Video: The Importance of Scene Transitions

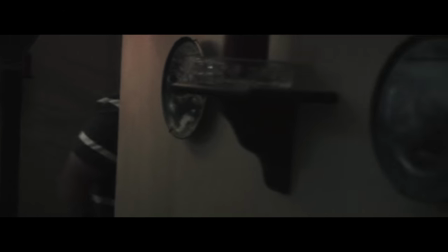I've used this technique in one of my first public short films called Tell. I have this character move from inside to outside.
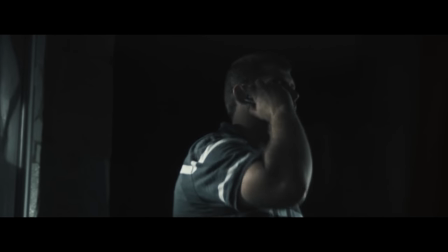The shot follows him until we are looking out the window to continue the scene. With a massive lack of crew and the need to move my audio setup, I decided to do this in two and create a wipe right where we are moving past the edge of the window.
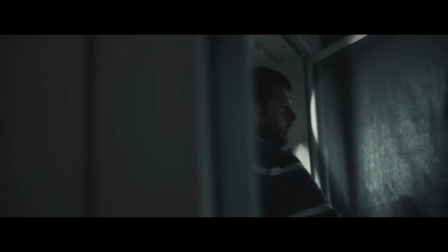So really, it's connecting two shots to appear as one. It's not technically the transition that we've been talking about, but it is still the same concept since we are transitioning from inside to outside.
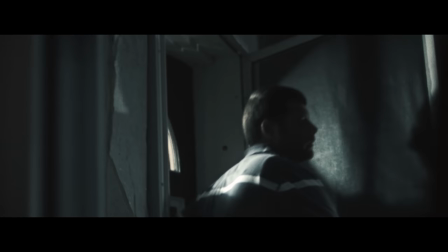Otherwise, I would have had to have a complete cut, and it would have broke the momentum I was trying to create. So these concepts really can be effective in a lot of ways. But pulling this specific transition off is insanely simple.
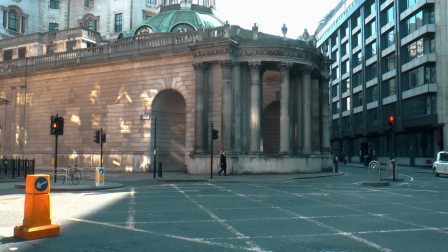In your first scene, have an object or actor move past the lens, and then use them to create a wipe using a mask that will sweep across, revealing the scene behind it.
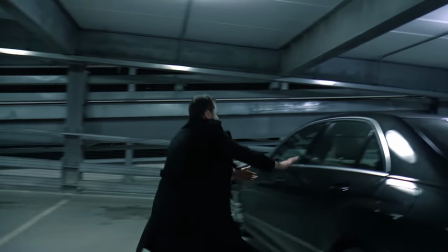Easy. Extra points if you include matched moves in both shots. Next, we're taking a dip back into the realm of Incredibly Easy with a cutaway.
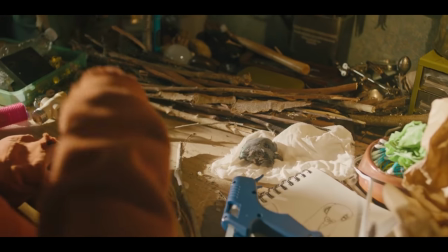One of the most used and often very useful. A recent example from my own work would be the cut to the establishing shot of the house outside from There Comes a Knocking.
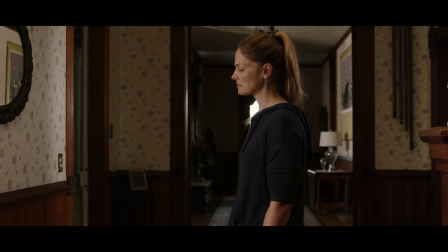It's a very common sort of move to make, but the right one for this moment. We start inside during the day, then jump to outside at night, jumping time and establishing the location that we haven't yet. But also, we're using this moment to pull back and build on tone before moving back in.
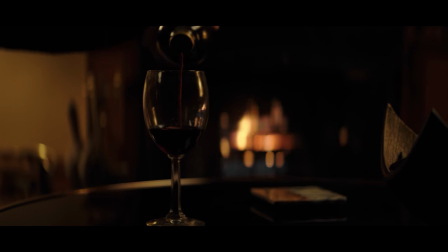But the transition doesn't stop there. After that, we cut to a close-up of a wine glass and wine being poured. then we pull out again on the action of her moving back with that glass. So these three shots and the motion of our actress were all thought of before time as a way to move out of the last scene and into this next one. And like we did with those other shots from Scott Pilgrim, let's take a look at what it would feel like to remove all those transitional elements and jump from one scene right to the next.
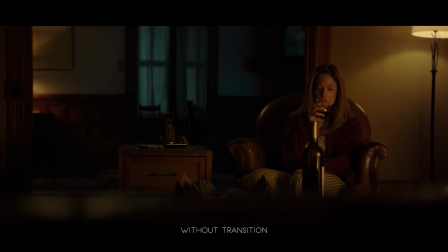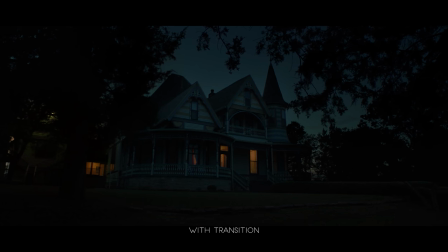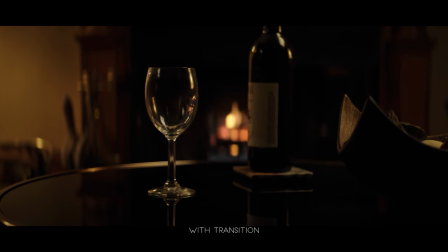And again,
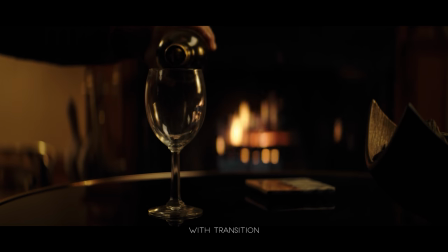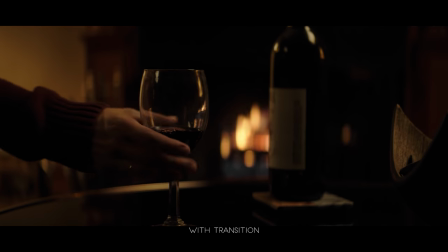this is a very basic and very simple way to transition us into another scene but because we gave it proper thought ahead of time it works to move us to a new time and setting smoothly while building on tone and character next up we have the whip pan which of course the first
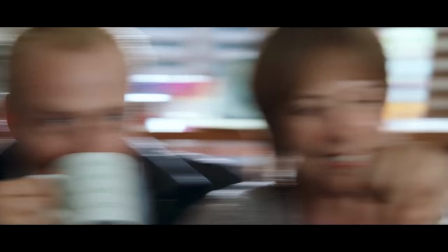thing that i think of with a whip pan is whimsical or a comedic sort of use but you also see this a lot in moments of action you know things
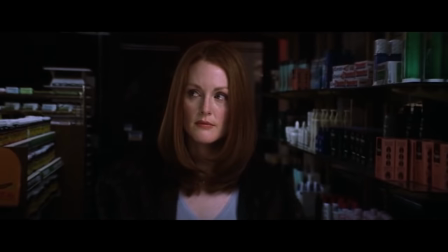like sports movies or just general action movies to help us move from one shot to another and keep that momentum going obviously this is done just by, you know, moving the camera. So moving on. Next we have one I love but rarely use and that is cutting on action.
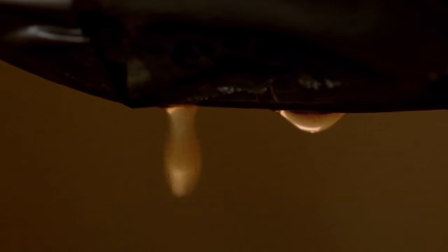This could be done in many ways but the general idea is to connect two shots by matching or following through the action at the end of one shot and the start of the next.
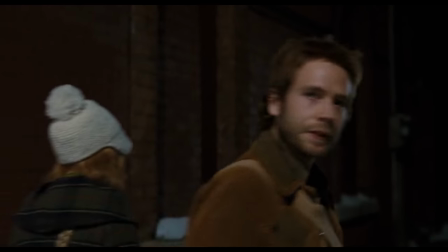Going back to Scott Pilgrim and Edgar Wright again, you can see he does this a lot, often in very simple ways.
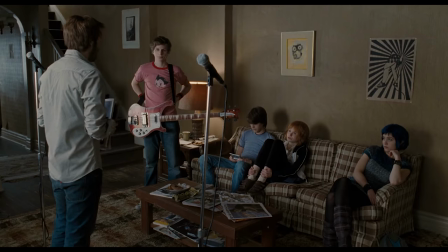One character turning in a scene and then we get the rest of that turn in the next shot is a whole new scene and a whole new location.
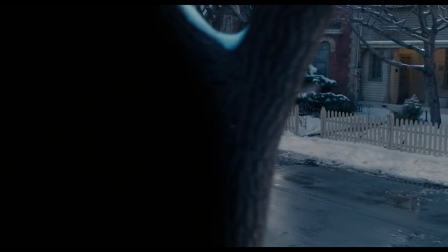But you can find this idea pretty much everywhere. But it doesn't have to be a specific movement that connects these either. You can use similar ideas in more conceptual ways. Like for instance, the script I'm currently working on has one character about to be killed. Just as the violence starts, we cut to a new location, and the idea would be something like this.
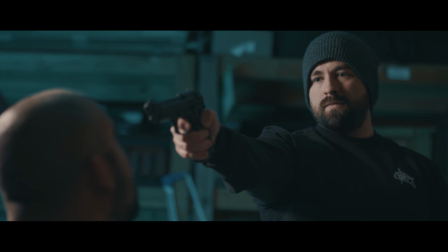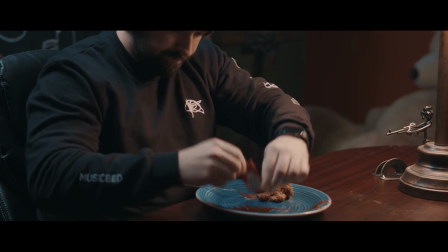So we connect two completely different things with a concept, the splattering of blood, but then the surprise is it's just ketchup.
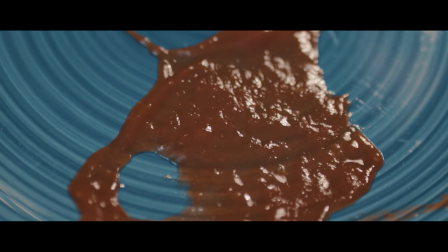You're doing something very specific when you make this thoughtful transition.
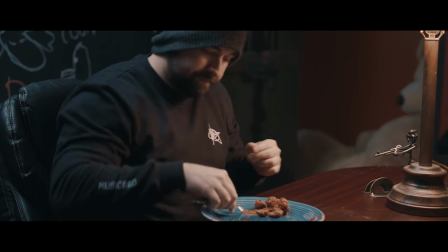You are letting the audience know what sort of film they're in, and you're winning over their confidence that you have this all in hand. And the last one I wanted to point out is sound. Instead of a visual transition, you bridge your two moments, time or location, with sound that guides us into our new thing. I'd say this is a technique that I personally use the most.